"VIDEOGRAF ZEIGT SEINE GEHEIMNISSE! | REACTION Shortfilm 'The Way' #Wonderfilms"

Was geht und willkommen bei einem neuen Video auf diesem Channel, das alles ein bisschen verändern wird. Weird Sound. Und zwar werden wir in nächster Zeit ein bisschen anderen Content schaffen. Wir wollen ein bisschen mehr quatschen, wir wollen ein bisschen mehr präsentieren, wir wollen ein bisschen mehr entertainen und wir wollen euch ein bisschen mehr Informationen geben. Und dementsprechend fangen wir hiermit an. Das ist das erste Video. Wir werden heute meinen Shortfilm auseinandernehmen. Ihr werdet sehen, was denke ich mir beim Produzieren, wie funktioniert das überhaupt, wie sieht meine Timeline dazu aus, also welche Effekte habe ich mit reingebracht und. Ich werde heute alles preisgeben und dieses Video wurde sich jetzt gewünscht von 2 Personen, aber vielleicht interessiert es den einen oder anderen oder kann damit was anfangen. Let's go mit dem Video.
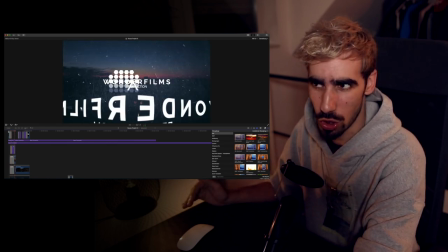1:08 So, wir fangen direkt an und wir beginnen das Ganze mit einem Drohnenshot. Und da muss ich mich direkt für jemanden entschuldigen.
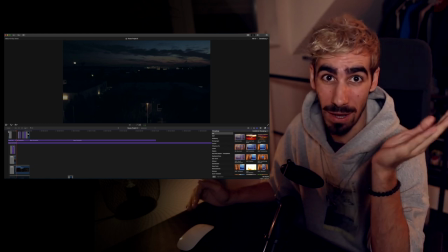1:16 Diese Drohne, mit der ich immer filme, gehört mir und meinem besten Freund Kai Steinebach.
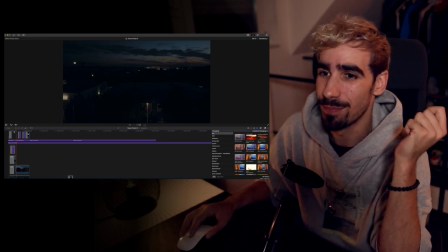1:21 Shoutout an dieser Stelle. Für die Drohne war es fast zu dunkel.
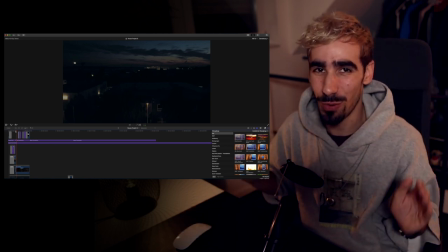1:27 Und dementsprechend war es super risky, damit zu fliegen.
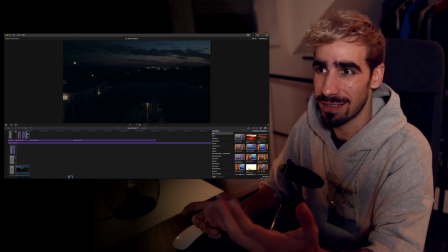1:31 Weil wenn die Drohne nicht ganz kalibriert ist, dann kann die nicht fliegen, weil die nicht die Objekte um sie herum wahrnimmt.
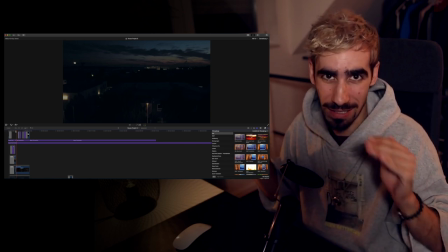1:38 Und dann rastet die so ein bisschen aus beim Fliegen. Aber ist alles gut gegangen, ich konnte sie halt sehen und dementsprechend war das kein Problem.
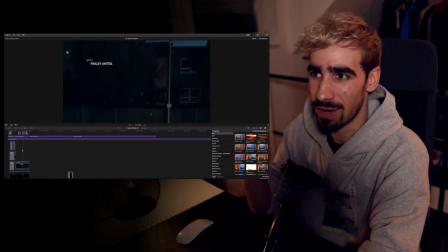1:47 Alle Szenen waren vorher geschrieben, waren vorher wirklich bedacht und ich wusste genau, was ich für ein Bild habe.
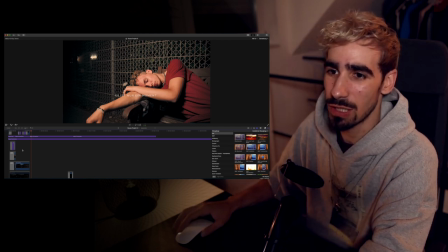1:56 So, das heißt, ich bin jetzt von der Drohne zur Kamera gegangen und habe versucht, so ein bisschen zu gucken,
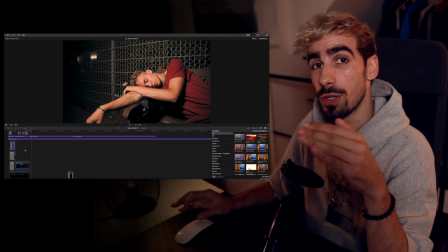2:01 wo ist die Drohne entlang geflogen und ja, wo muss ich mit der Kamera einsetzen,
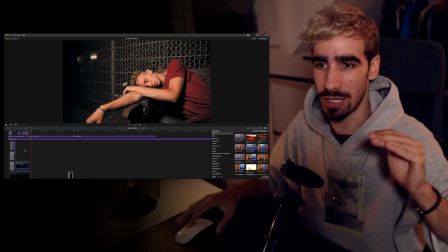2:07 damit es so ungefähr der gleiche Shot ist. Man kann das hier sehen, so.
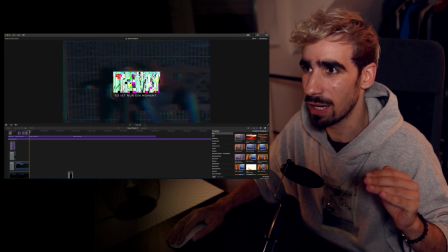2:11 Dieser Übergang, ich habe da noch so einen Glitch reingemacht, dass ich schon so versucht habe, das anzupassen.
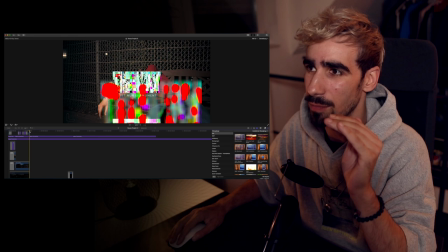2:17 Und yes, genau.
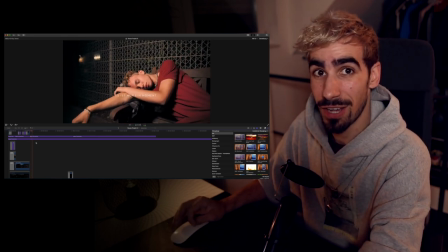2:19 Dann natürlich dieser Effekt von, der Finn ist alleine da und dann ja, kommt Lena rein.
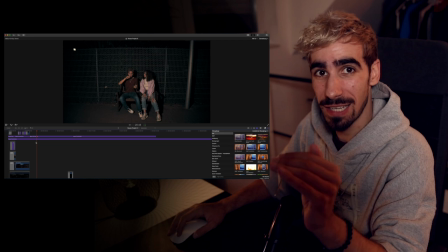2:27 Und diese ganze erste Szene sollte schon Verwirrung schaffen.
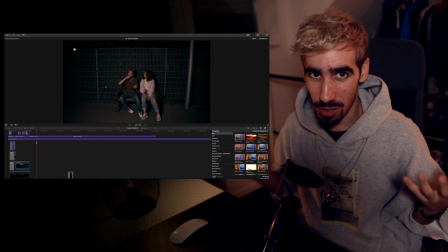2:31 Das bedeutet, Finn wacht auf, so, keiner weiß warum der auf einer Bank aufwacht, aber ich wollte, dass es irgendwie draußen ist. Und dann kommt da jemand und weckt ihn quasi, aber jetzt kommen ja
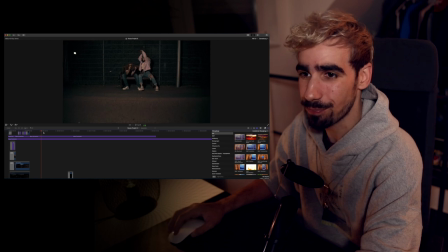2:47 die interessanten Sachen dabei. Das heißt, die beiden tanzen und übrigens Side Effect,
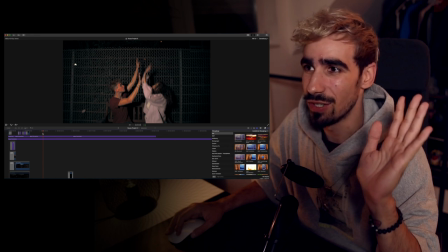2:54 Shoutout an meine Freundin AK, die wirklich die ganze Zeit hinter mir rumgesprungen.
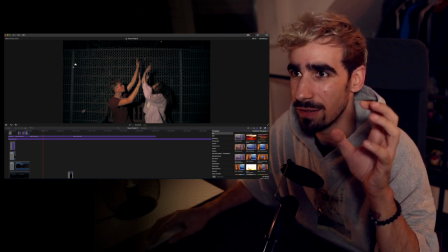2:59 Man sieht sogar hier, nee, ist es von, doch,
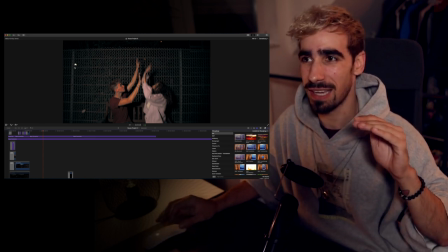3:02 das ist doch die das Licht und zwar ist AK hinter mir immer so mit einem Licht rumgelaufen,
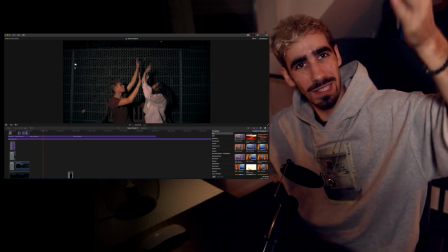3:10 womit ich jetzt gerade auch dieses Video ausleuchte.
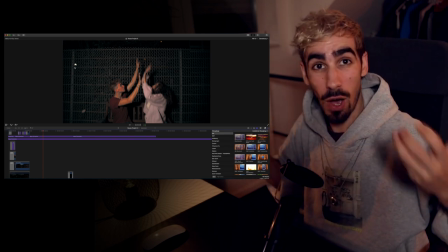3:12 Und das heißt, sie musste gleichzeitig auch die Wege von mir lernen, damit sie weiß,
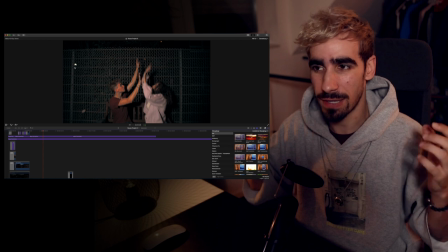3:20 wo sie ausleuchten kann. Weil wir da mitten auf der Straße gefilmt haben und wir konnten gar nicht wirklich
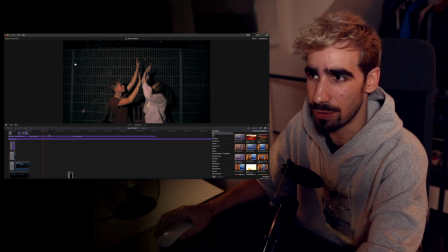3:26 da jetzt großartig ein Setting aufbauen, sondern das musste alles sehr mobil sein.
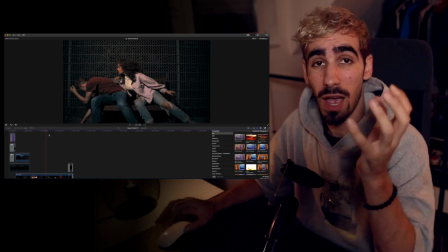3:31 Vor allen Dingen auch, und das ist immer schwierig, wenn du im Dunkeln filmst, dass du nicht in einem Lichtkegel stehst, wo gerade ausgeleuchtet wird.
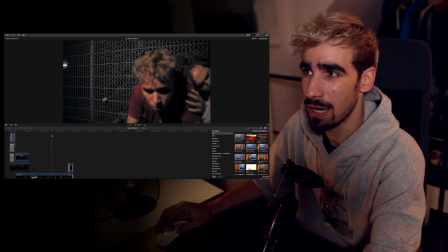3:40 Genau, wir haben so diesen Effekt. Jetzt habe ich wieder ein Go gegeben, und zwar genau jetzt.
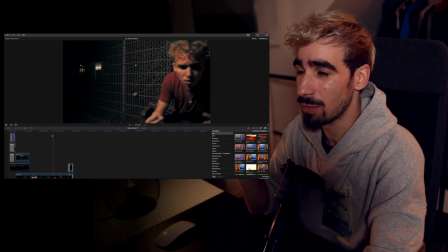3:47 Das ist nicht gecuttet. Ich habe ein Go gegeben, sodass Lena wieder rausgeht.
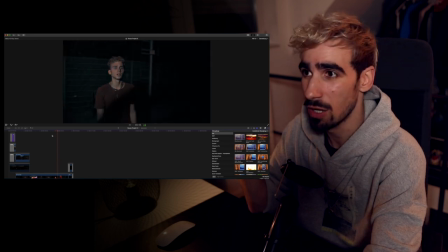3:52 Er wacht auf, ist so, hä, was passiert? Und hier sieht man eine Stelle, die schwierig war auszuleuchten.
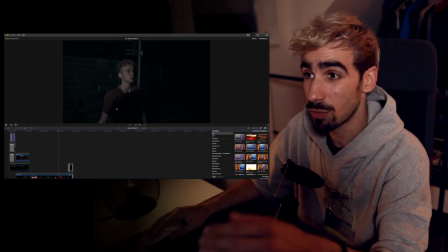3:59 Das bedeutet, hier ist AK so ein bisschen hinter mich gekommen und schon habe ich Schatten geworfen. Leider war das, also nicht leider, aber das war der beste Take, dementsprechend habe ich das drin gelassen. Denn jetzt kommt Schub.
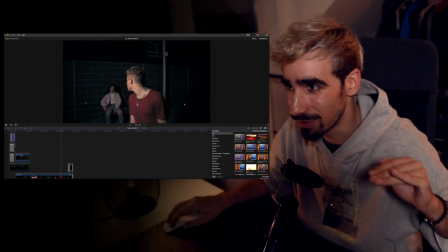4:12 Und Lena musste hinter mir herlaufen, um wieder auf die Position zu kommen,
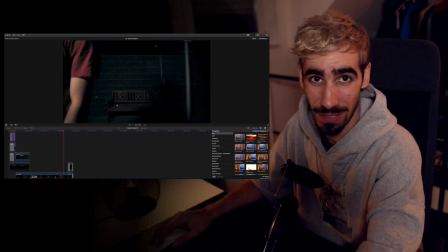4:17 um dass ich ihr im rechten Augenblick wieder das Go gebe, um dass sie wieder verschwindet, damit keiner weiß, was ist mit dieser Lena,
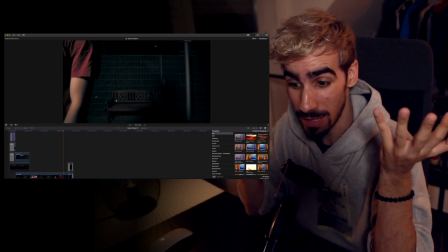4:23 warum taucht die immer wieder auf?
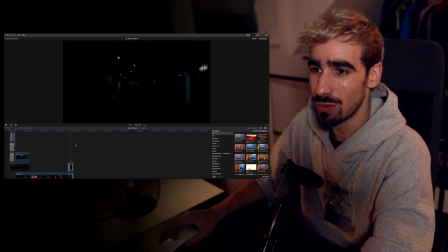4:25 Genau, dann haben wir Übergang zu, ich glaube, einer der beliebtesten Szenen im ganzen Film.
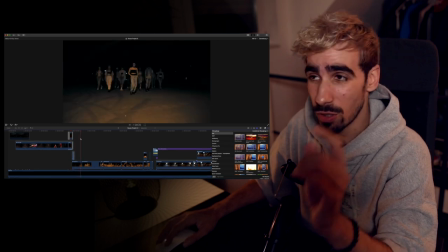4:30 Also wir haben super viele Resonanz zu diesem bekommen. Choreografiert von Panthea, FFVD heißt Fast Forward. In dem Song geht es wirklich darum, dass er auf alles scheißt und dass er jetzt ihm alles so egal ist.
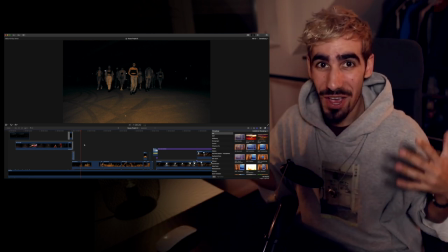4:43 Und wenn man das so kennt, wenn man so ein Broke-Up hat mit jemandem und dann ist man erstmal so in der Phase, so, ach, ich gebe einen Fick, alles ist egal.
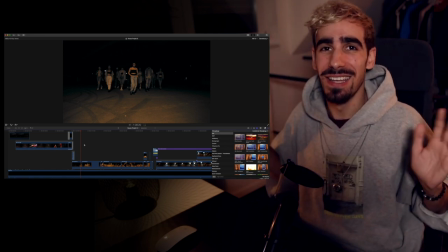4:50 So, das ist, ich, ich, ja, ich mache jetzt einfach alles so, wie ich Bock habe.
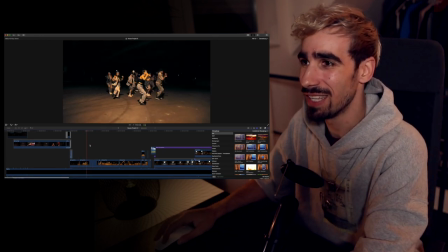4:55 So, dann trifft er quasi seine Crew und dann haben wir hier die Choreo-Szenen.
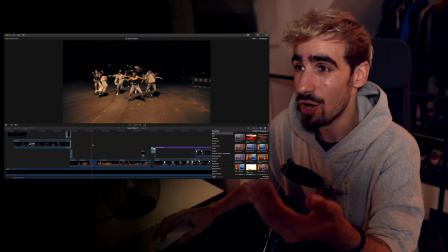5:00 Auch da haben wir vorher die Location natürlich gescoutet und das war schon so ausgeleuchtet.
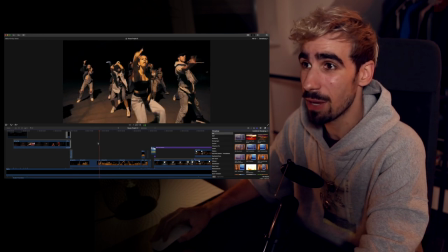5:05 Also perfekt. Ich musste nichts mehr aufbauen. Was halt perfekt ist, weil das wird gleich nämlich auch ein 360-Grad-Shot.
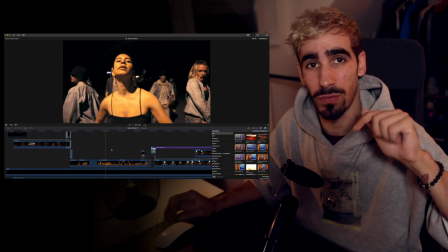5:14 Ich wollte drumherum laufen, damit wirklich,
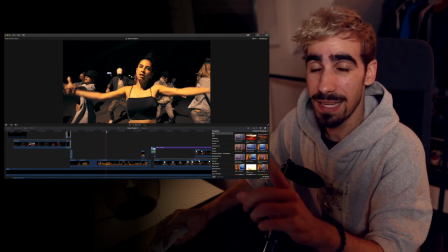5:21 drumherum filmt. Und hier ist es schon wichtig, weil hier laufen jetzt alle raus und man sieht sogar AK,
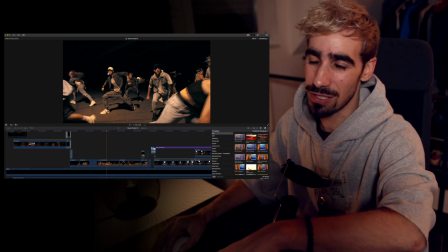5:28 wie sie so schon nach links läuft, denn die auf der Seite müssen wieder hinter mich.
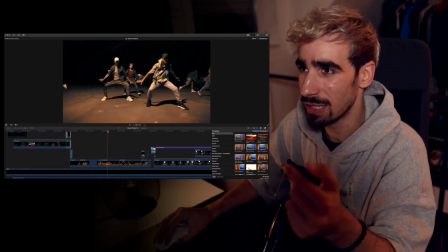5:33 Es gibt jetzt eine Säule, das gucken wir jetzt mal danach.
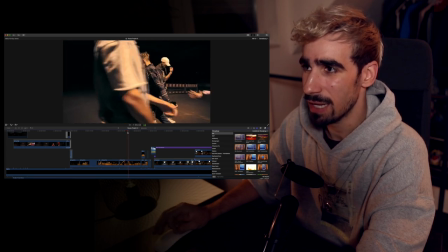5:41 So, jetzt laufe ich nämlich rum. Jetzt kommt der Moment, wo Lena die ganze Zeit hinter mir war.
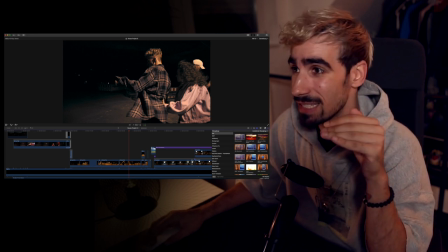5:47 Die ganze Zeit, während ich gedreht habe, war sie hinter mir, um für diese eine einzige Szene
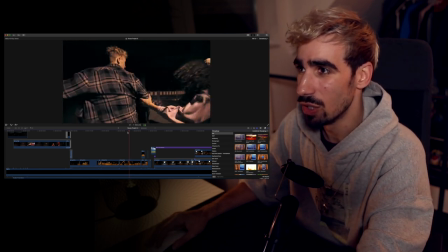5:53 reinzukommen und so wieder rauszulaufen. Genau.
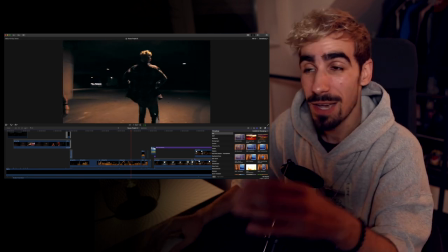5:58 Und das heißt, da ich da rum musste, mussten alle hinter dieser eine einzigen Säule. Und genau, und das muss man halt alles vorher timen.
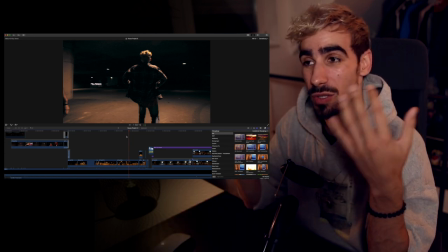6:07 Das heißt, du choreografierst nicht nur die Menschen, die gerade zu sehen sind, sondern auch das Ganze drumherum.
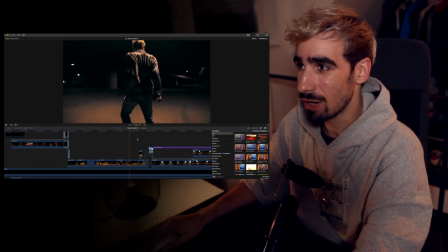6:13 Genau, Lena ist wieder rausgelaufen und rennt jetzt mit der Kamera,
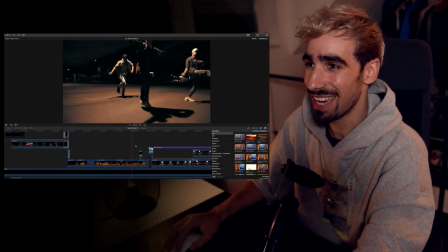6:18 also hinter mir, die ganze Zeit wieder her, bis der Song eigentlich vorbei ist. Und genau, jetzt haben wir natürlich ein paar Cuts, das ist ein bisschen einfacher gemacht.
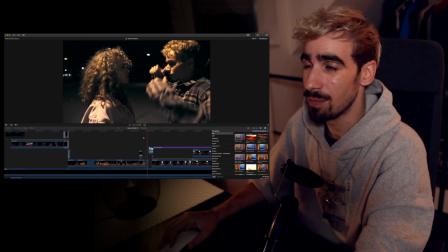6:28 Und jetzt kommt auch wieder ein Schnitt, der ein bisschen mehr Arbeit bedeutet, als er dann letztendlich sogar ist. Und zwar taucht Lena wieder plötzlich auf. Und jetzt sieht man, wie das Bild quasi wechselt.
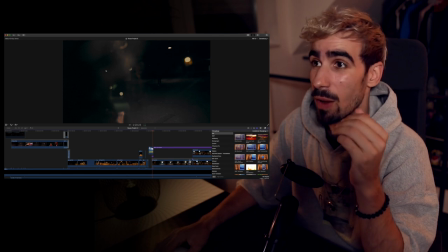6:44 Aber Lena ist immer noch im ersten Shot zu sehen.
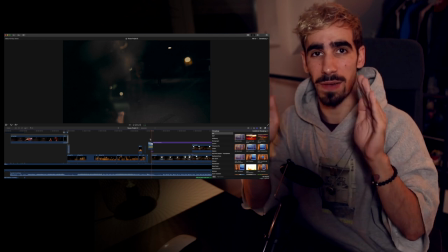6:47 Und sowas mag ich einfach sehr gerne, um so eine Überblendung zwischen zwei Szenen zu kriegen, die aber dann ineinander fließen.
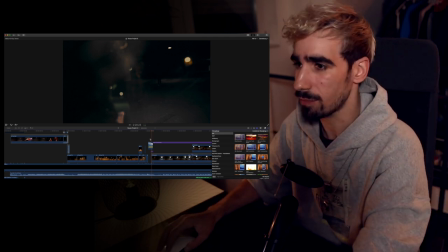6:55 Haben wir gleich auch nochmal. Genau.
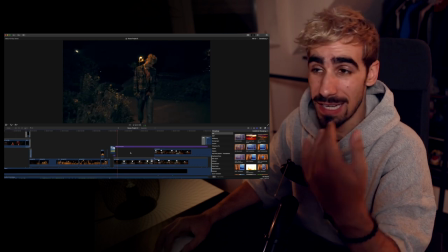6:59 So, jetzt kommt diese lange Szene, einer meiner Lieblingsszenen, weil das Setting auch einfach so schön aussieht.
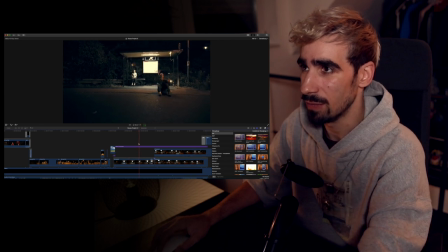7:06 Hier diese Bushaltestelle in Godorf, Köln.
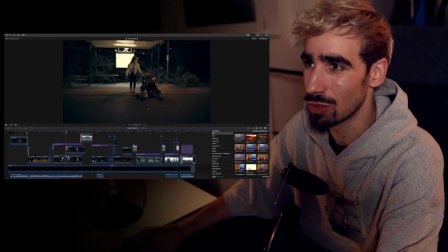7:11 Und Victoria hat einfach so einen guten Job gemacht. Es war noch gar nicht so spät, wie es da aussieht.
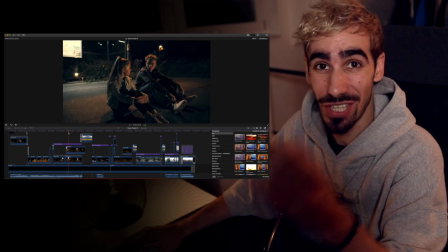7:16 Nur so ein bisschen. Das hat Jenny choreografiert. Die hat mit den beiden gearbeitet.
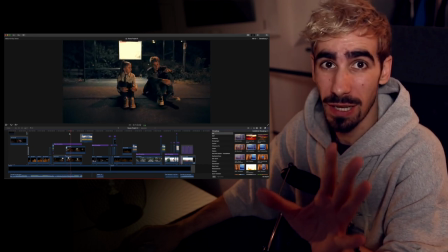7:23 Und die Szene ist super, super wichtig, denn jetzt hat man so eine Scheißegal-Einstellung gehabt.
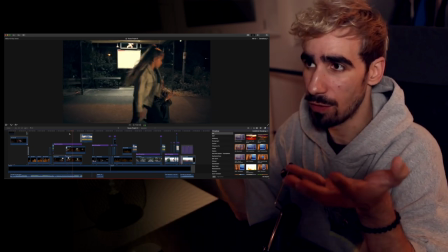7:29 Und dann kommt jemand, der dir so die Meinung sagt. Und wir wollten das halt so ein bisschen krasser gestalten.
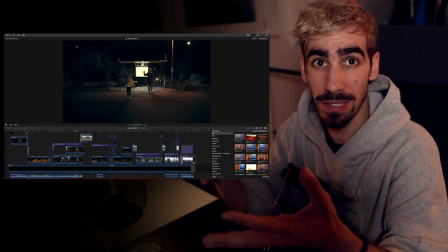7:36 Das heißt, wenn dir so ein kleines Mädchen auf einmal die Welt erklärt, dann bist du so richtig Brainfuck.
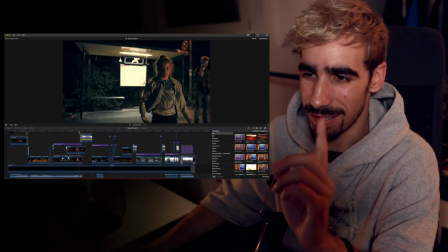7:43 Und jetzt kommt schon wieder ein Übergang, der super tricky war.
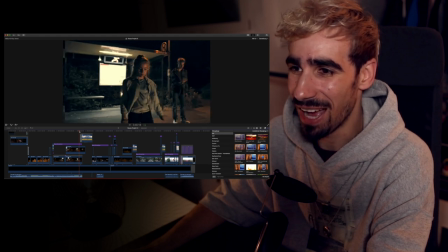7:50 aber...
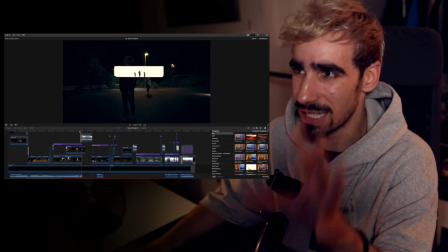7:55 Das heißt, Bild ausgeschnitten, um dann in die nächste Szene reinzukommen. Und ich liebe diesen Teil.
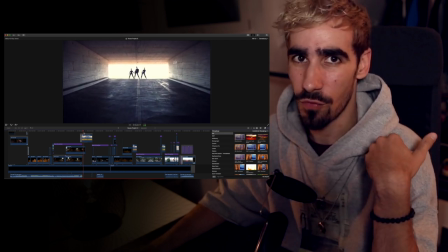8:01 Jetzt kommt der Teil auf High Heels von Panthea choreografiert, nicht von mir.
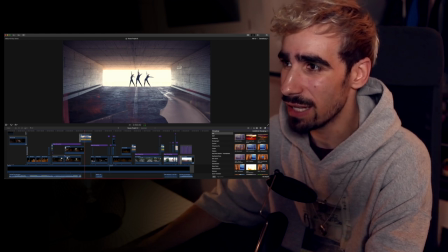8:08 Und genau, das ist jetzt noch hier die Silhouette in diesem Bereich von Finn,
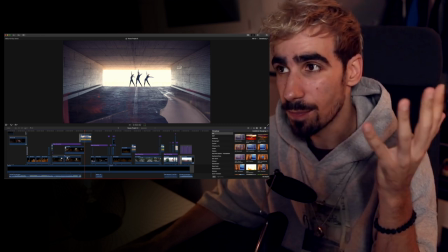8:16 dass er quasi gerade das denkt. Also das, ja, das dann...
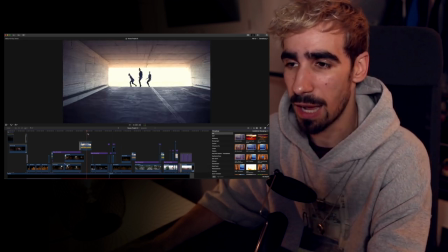8:24 quasi das in seinem Kopf gerade abspielt, weil
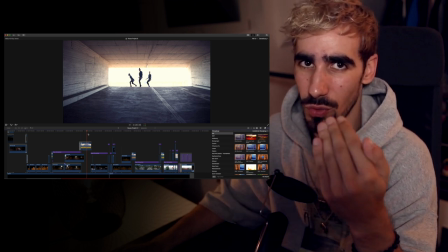8:28 man kennt das ja, wenn man so ganz oft über etwas nachdenkt und darüber nachdenkt.